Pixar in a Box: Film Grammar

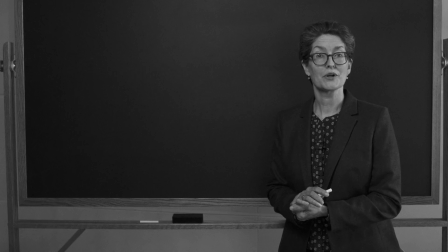0s Today, we'll be discussing grammar, the system and structure of language. English grammar includes different elements.
This is really boring. Yeah, isn't this supposed to be about film grammar? Yeah, let's see if we can do something about this.
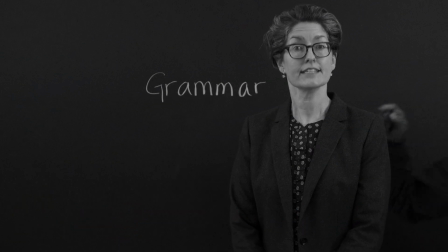19s We put these together to communicate ideas.
Excuse me, let's start again. Just like written grammar, film grammar is put together with different elements that help us to communicate and like written grammar where we string a bunch of words together in
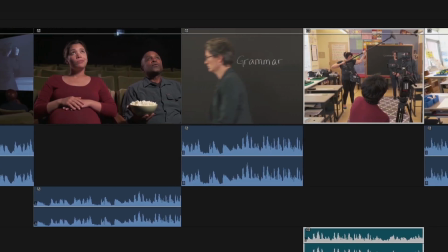34s
a sentence to express an idea in film grammar we string a bunch of shots together in a sequence to tell a story we use these elements to convey meaning and emotion because film is an emotional medium I bet we could use film grammar to make this lesson connect more emotionally
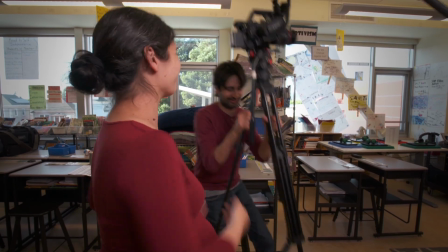51s
let's do it okay we're gonna try something different first let's change Change the camera position and framing to convey the student's point of view.
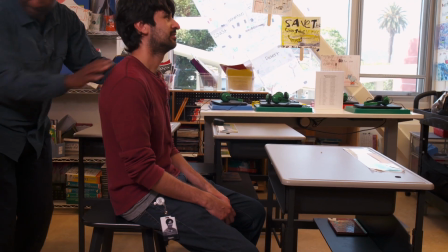60s
Then, let's stage the shots a little differently so the teacher interacts directly with the student.
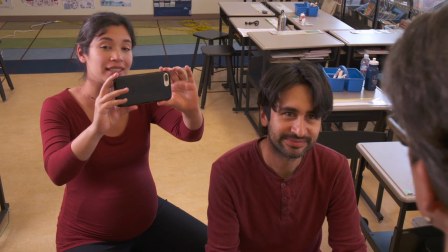67s
And let's add motion so that the camera is responding to the teacher. Let's edit it and see how it cuts together.
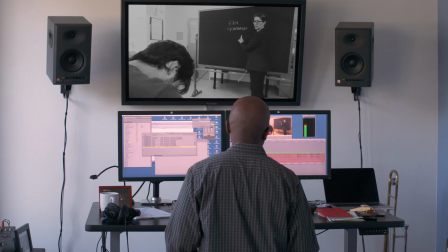74s Film grammar.
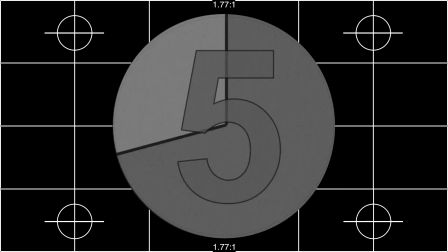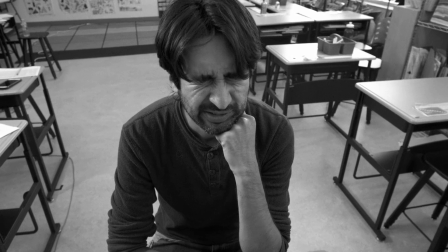84s So the grammar, these are the words that we use to tell the story. This is film grammar.
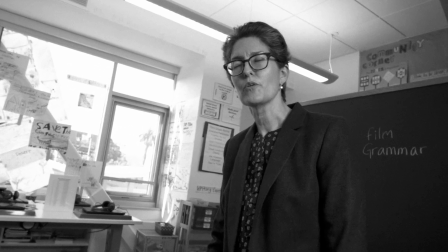91s Excuse me. Got your attention now, eh? Oh gee, film grammar.
Wow, how'd you make it so much better? Well, let me show you.
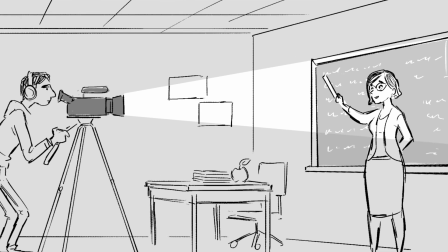105s
First we changed the framing. Which part of the scene you see through the camera's lens and from what perspective.
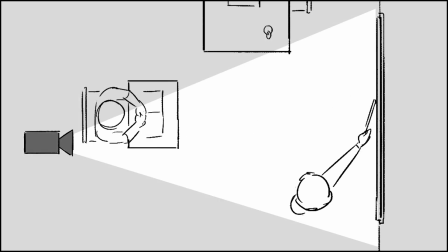110s
And we changed the staging. The positions of the characters in the classroom and where the action occurs.
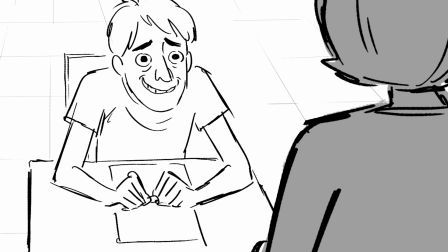116s
In this case, staging increases the drama between the characters.
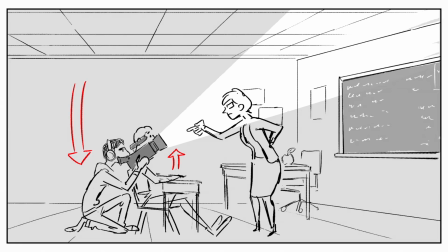119s
We also changed the camera motion. how the camera moves in relation to the characters and the action.
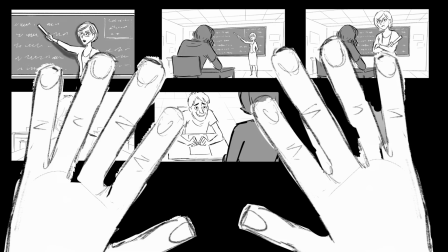125s
Then we edit. We string the shots together. We adjust the order, timing, we add music and sound effects. Once you understand the elements of film grammar, you can use them to tell your own story. Let's show them how we do it at Pixar. Even a classroom scene can feel totally different depending on the choices we make.
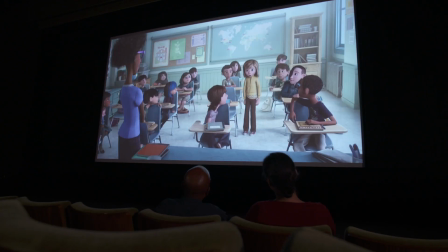144s
For instance, the framing of this scene from Inside Out starts in a high angle,
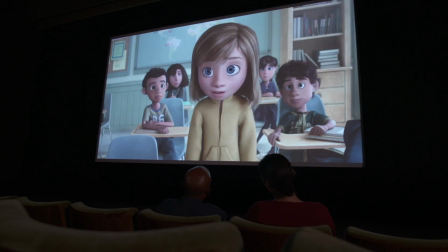149s
which helps express how small and nervous Riley feels on her first day of school.
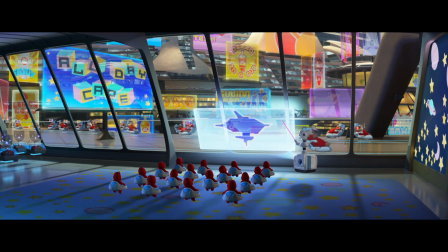154s
And here in WALL-E, the staging of this class shows a world where the screen is more important than the teacher.
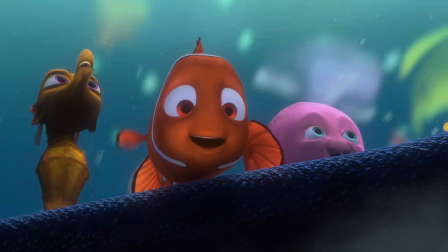160s
In Finding Nemo, we used camera motion to convey Nemo's point of view as he travels through his outdoor classroom.
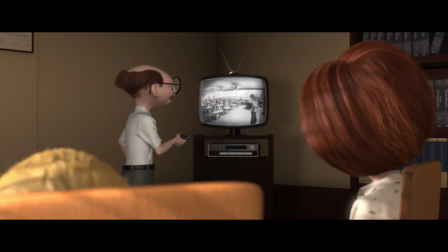168s
And in The Incredibles, the classroom is presented as a scene within a scene. The editing here helps cast doubt on the teacher's state of mind.
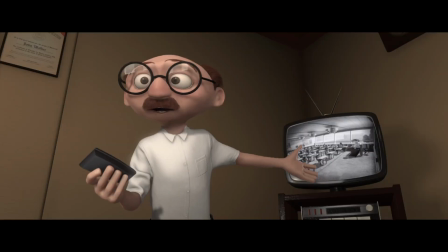175s
Right. Cutting to the shots of Helen and the principal really sell their confusion about the teacher's behavior. Ooh, and there's this one from Monsters University. Oh, Rosie, Rosie, I think we're gonna have to cut with all the examples, otherwise we'll never get to finish the film lesson. Are you okay? Yeah, I just thought you'd look more authoritative in an upshot. Nice. Someone's been using their film grammar.